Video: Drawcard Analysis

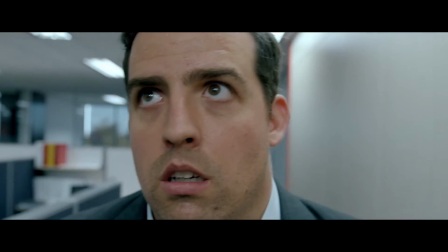[4:09]
So here it is now, that's the shot I'm on about.
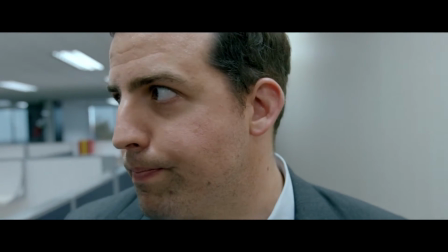[4:14]
It also cuts to the reactions of the colleagues as they see him like that, and they know that something's happened or that he's not well.
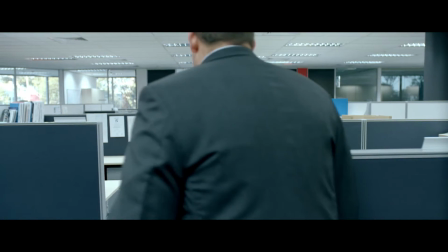[4:20]
And I think also the girl behind him at the office asks as well in a bit now.
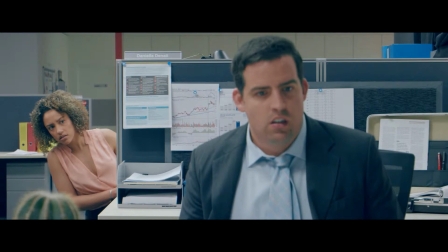[4:28] Are you okay? What? Are you okay?
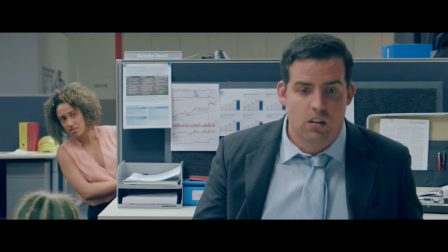[4:36] Maybe you should go home. Yeah.
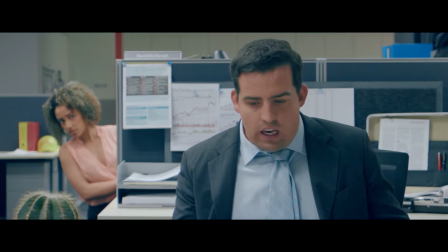[4:40]
So up until this point, they've done quite well to hide the whole ending of the
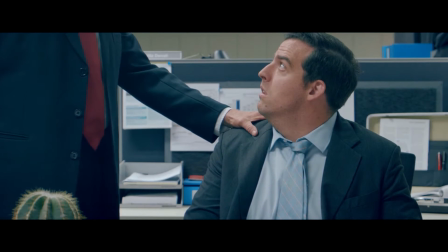[4:46]
short film, as you obviously think now with the dramatic music and stuff he's going to be fired.
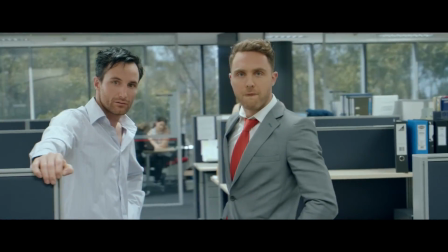[4:53]
And then obviously he swears as well.
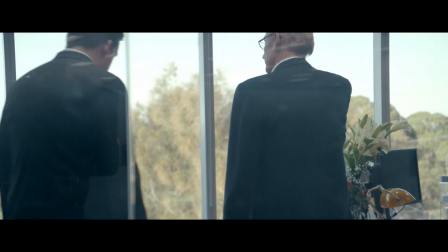[4:58]
So they've done quite well to obviously hide the actual the surprise ending as well.
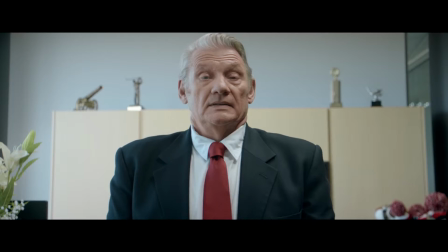[5:06]
The use of camera work here is actually pretty good with a shot reverse shot. As you can tell, he's looking down at him, and that's done to obviously portray the power roles between them.
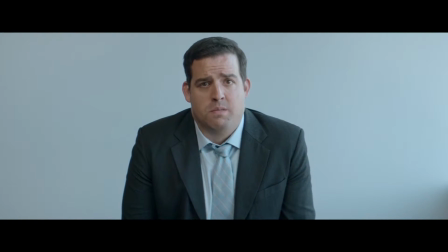[5:14]
The boss is obviously in charge of him, and it's like he's been a naughty school kid and he's getting told off.
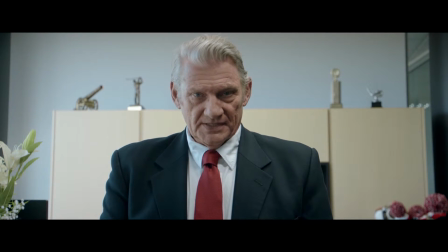[5:19] My mother was a nurse in the 2nd Battalion of the Foreign Legion. She saved countless lives during the war in occupied France.
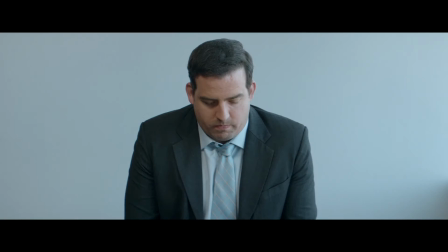[5:30] Amazing woman. She was pregnant with me when my father was gunned down supplying wounded Allied soldiers. 7 months later I was born, and Mother called me her little butterfly,
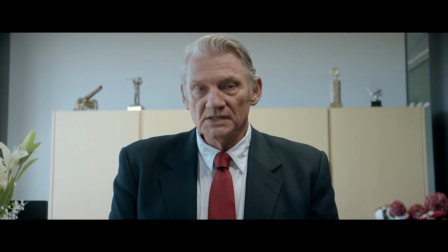[5:49] because she believed I was the only thing of beauty to come out of that mess.
Obviously now it's building up to the big question as well, where he talks about what his mother had done.
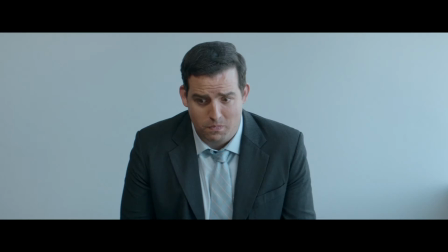[6:00] How did you know? Sorry?
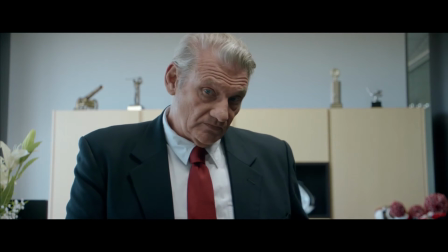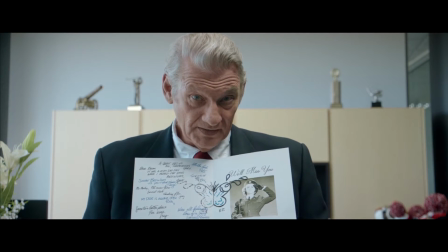[6:11]
And then obviously that's the funny part of the whole film, and the big ending is how it's not obviously what it is.
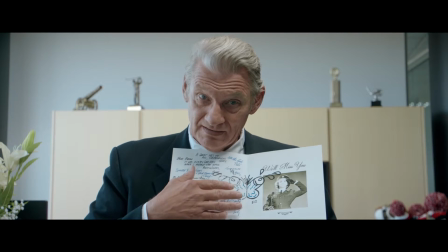[6:18] It's a butterfly.
Obviously they're continuing shot reverse shot this whole time as well.
I'm sure she would too.
Obviously that's humouring as well, how he obviously smooths over it as well and things like that.
Thank you.
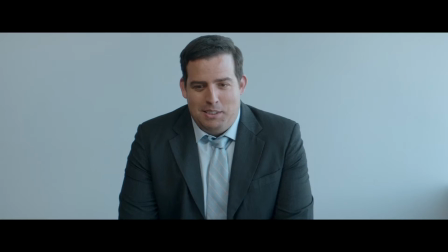[6:35] Thank you, Ed. It's a pleasure. Greg.
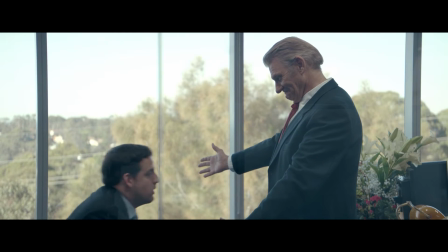[6:42]
And obviously it's ironic how he doesn't see it, but everyone else probably would have.
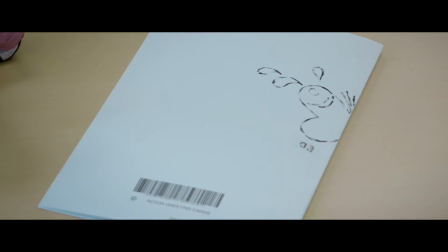[6:48]
And then they end it on the song as well, which is quite a good touch, I think.
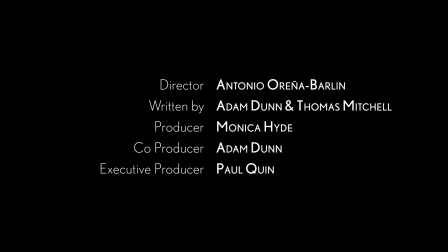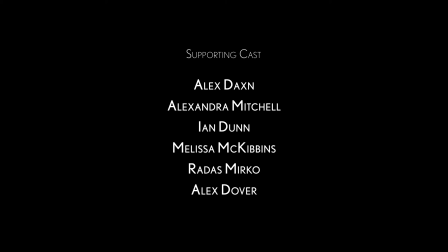Yeah, so overall it is a very, very funny short film. It's honestly one of the best comedy short films I've seen out of the ones I've watched.
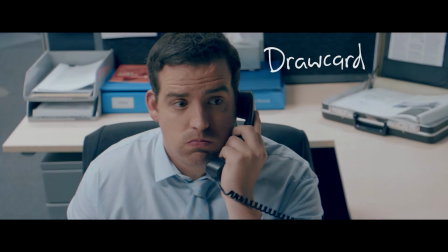[7:11]
Because on this blog I'll probably go through 2 of them as well from the comedy genre, and I'll go through all the other genres as well with Greg.
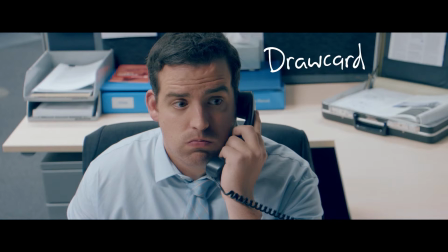[7:19]
But that's obviously the one comedy that stood out to me. I've also got some information regarding the Drawcard film. And this is the quote. It was from I found it on the Short of the Week website when I was doing research into short films, and they say it's hard to say why Drawcard is so charming.
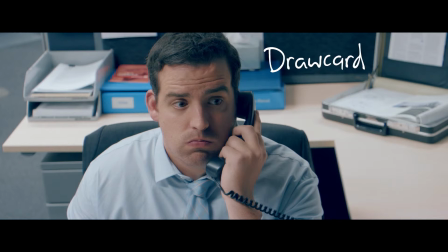[7:38]
While the premise is simple and the characters are a bit thinly developed, the writing is witty, patiently stacking all the awkward, squirm-inducing pieces to get a fantastic end punchline. The finale of Drawcard might be predictable, but it's just so damn well executed that it's hard not to appreciate the craft.
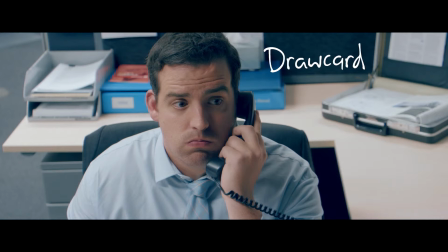[7:54]
As with the best comedy, there's a joy in watching the joke build up and then pay off, culminating in the sweet release that is the 2000 alt-rock one-hit wonder Butterfly by Crazy Town. Oriana Barlin paid a pretty penny to purchase the rights to the song. In our humble opinion, it was money very well spent.